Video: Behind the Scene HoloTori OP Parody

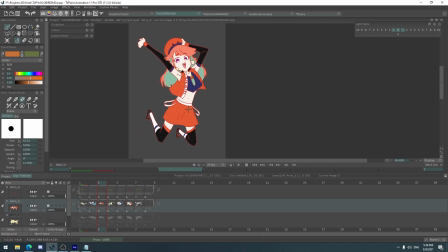[24:47]
So I was just like, okay, I guess it works. That's, that's the thing for me. Yeah, the reason behind it is that I can't like show it to everyone, because if I show it to everyone, then I'm kind of spoiling everyone. Next time I'm just gonna show like some few clips, and then I will post like the finish.
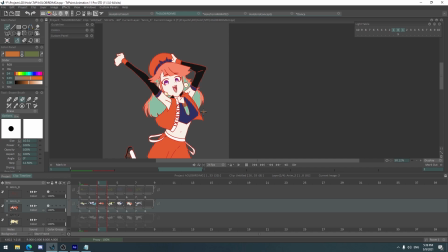[25:05]
That's like this one. Like everyone was just surprised. Well, wait, it's the actual whole thing. It's not just this part. Okay, wow. So yeah, there you go. It's the same effect as that.
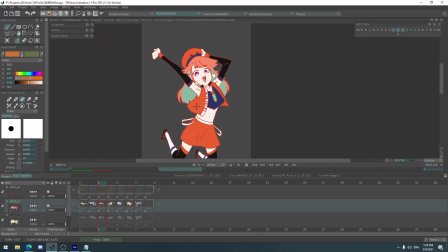[25:14]
Because if I'm giving too much away and then asking for this and that, then
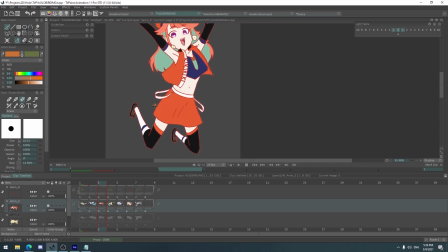[25:22]
people won't be surprised because they already saw all those things. I wanted to change the socks, but because of the color scheme of the original
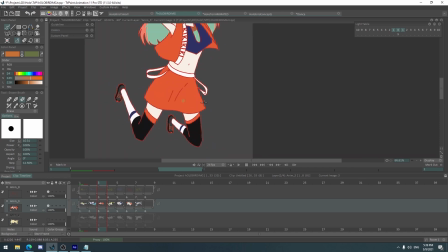[25:30]
dress she has, I didn't want to change all that, because again, I can't choose that much color.
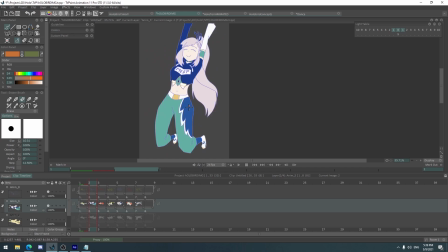[25:35]
And if you notice correctly, this is also the same color scheme from the previous, just different distribution of green and different distribution of white. This has more blue than white. So yeah.
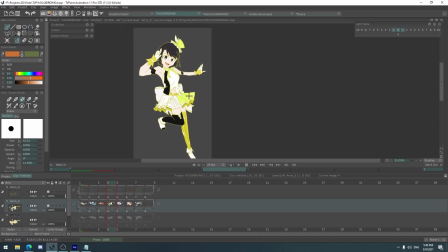[25:47]
And then their idol costume, this one already existing, it just more simplified. There's more ruffle, there's supposed to be more clothing and ribbons and all that stuff, but simplified.
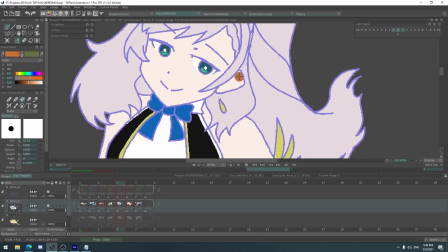[26:02]
This one, the ears, I just realized how big the ears are. So yeah.
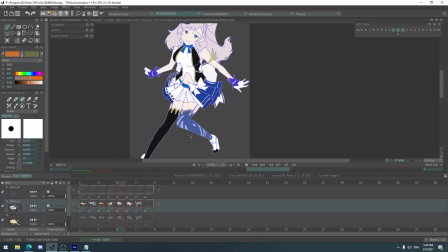[26:08]
I saw some design from other people and it was really good.
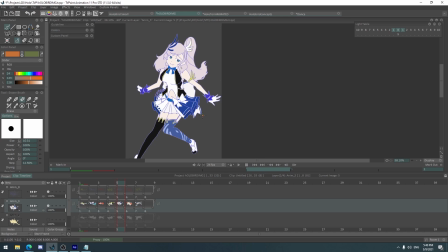[26:12]
Like I like the skirts being like spiky and all that stuff,
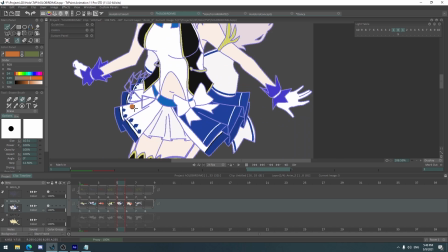[26:18]
but I remained with the original design of the cover corp or HoloLive,
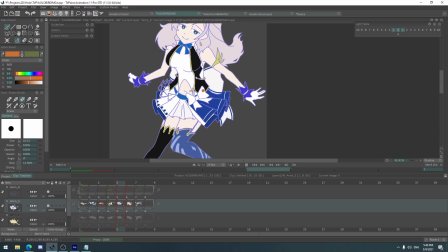[26:24]
this things here added there and all that stuff.
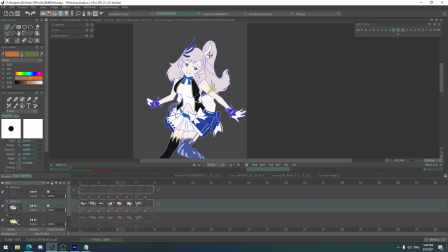[26:28]
I kind of mimic some of them, their designs, but I still
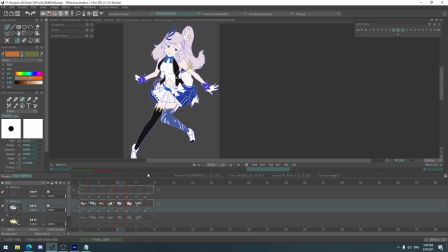[26:36]
want it to be simplified and not like so unique, so you can technically see them standing wearing the same, kind of not so the same, but and then here I was sad to
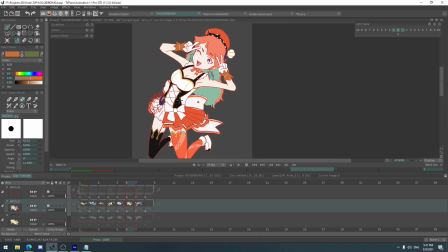[26:51]
change the outfit and not show her hesso or belly button.
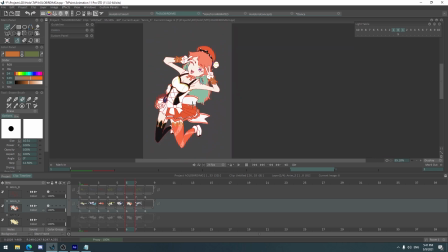[26:57]
But you get the cleavage. I think that's fine. But I think it fits her because of the ruffles here. That's the only reason why I think this one, because they have like 3 versions, and there's like and then another one special for ASCII.
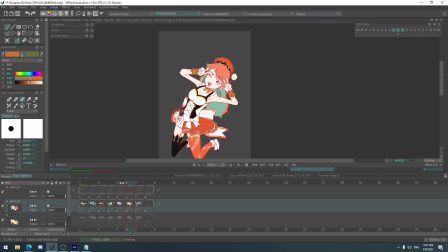[27:15]
So yeah, they only have like 3 or 4 version, I'm not sure. So yeah, 2 same version and then 1.
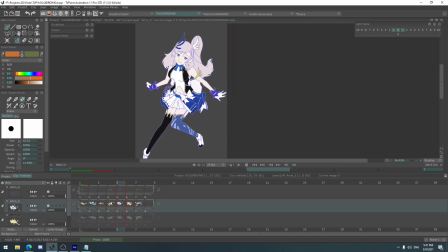[27:24]
So there you go. Oddly enough, all the tall girls that has huge badonkadonkers uses this one. So that's why I just, okay, I guess Rene has to use this one.
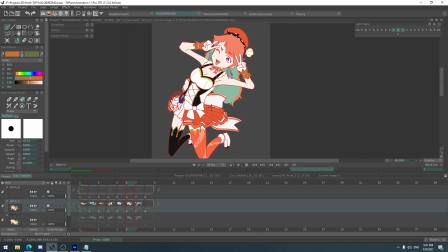[27:38]
So yeah, too much research on something that I shouldn't have done.
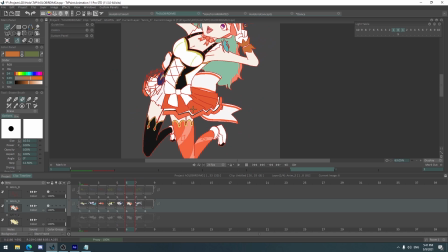[27:43]
And then I realized just now I didn't put a white line here because there's supposed to be a white line.
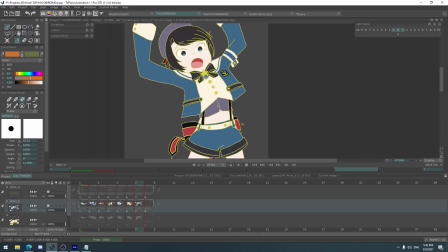[27:51]
Pain. Anyways, moving on. The next one is this one. Easily enough.
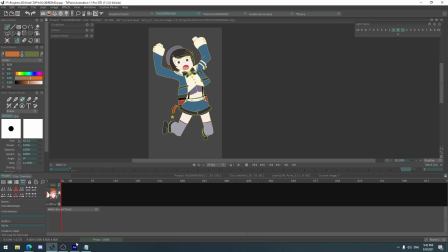[27:55]
It's a pre-existing drawing, so, or not drawing, but costume.
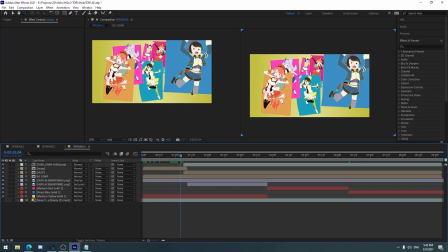[28:02]
And then as you can see here, if you still weren't able to tell,
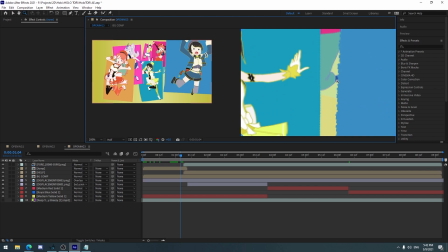[28:06]
this is the example of zooming in into something really small image, which is the boxes.
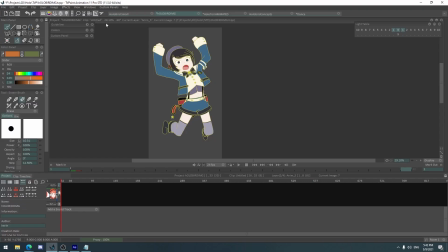[28:16]
Wrong. The boxes here.
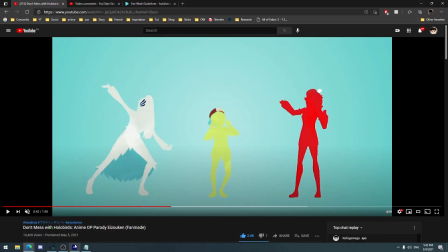[28:19]
It's like, it's really small and it got stretched, and yeah, it looks like that.
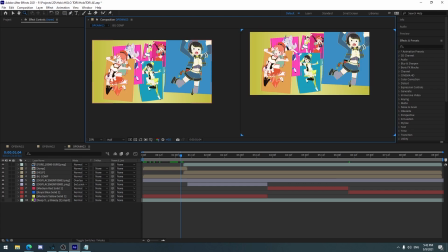[28:27]
So that's why I have it really big. The original image, this one, is like this big, and it just got smaller and then put there.
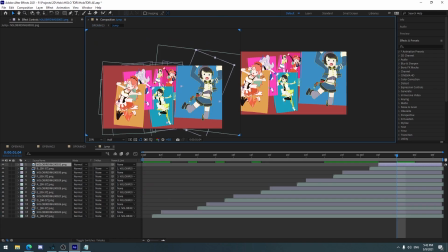[28:37]
So yeah. If I actually click on this, double click, you can see how big it is, this image. So yeah, going back, where is it? This one.
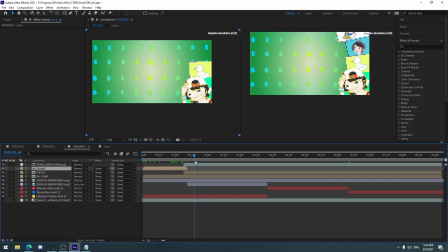[28:48]
So now for the most not so exciting part. I'm not sure.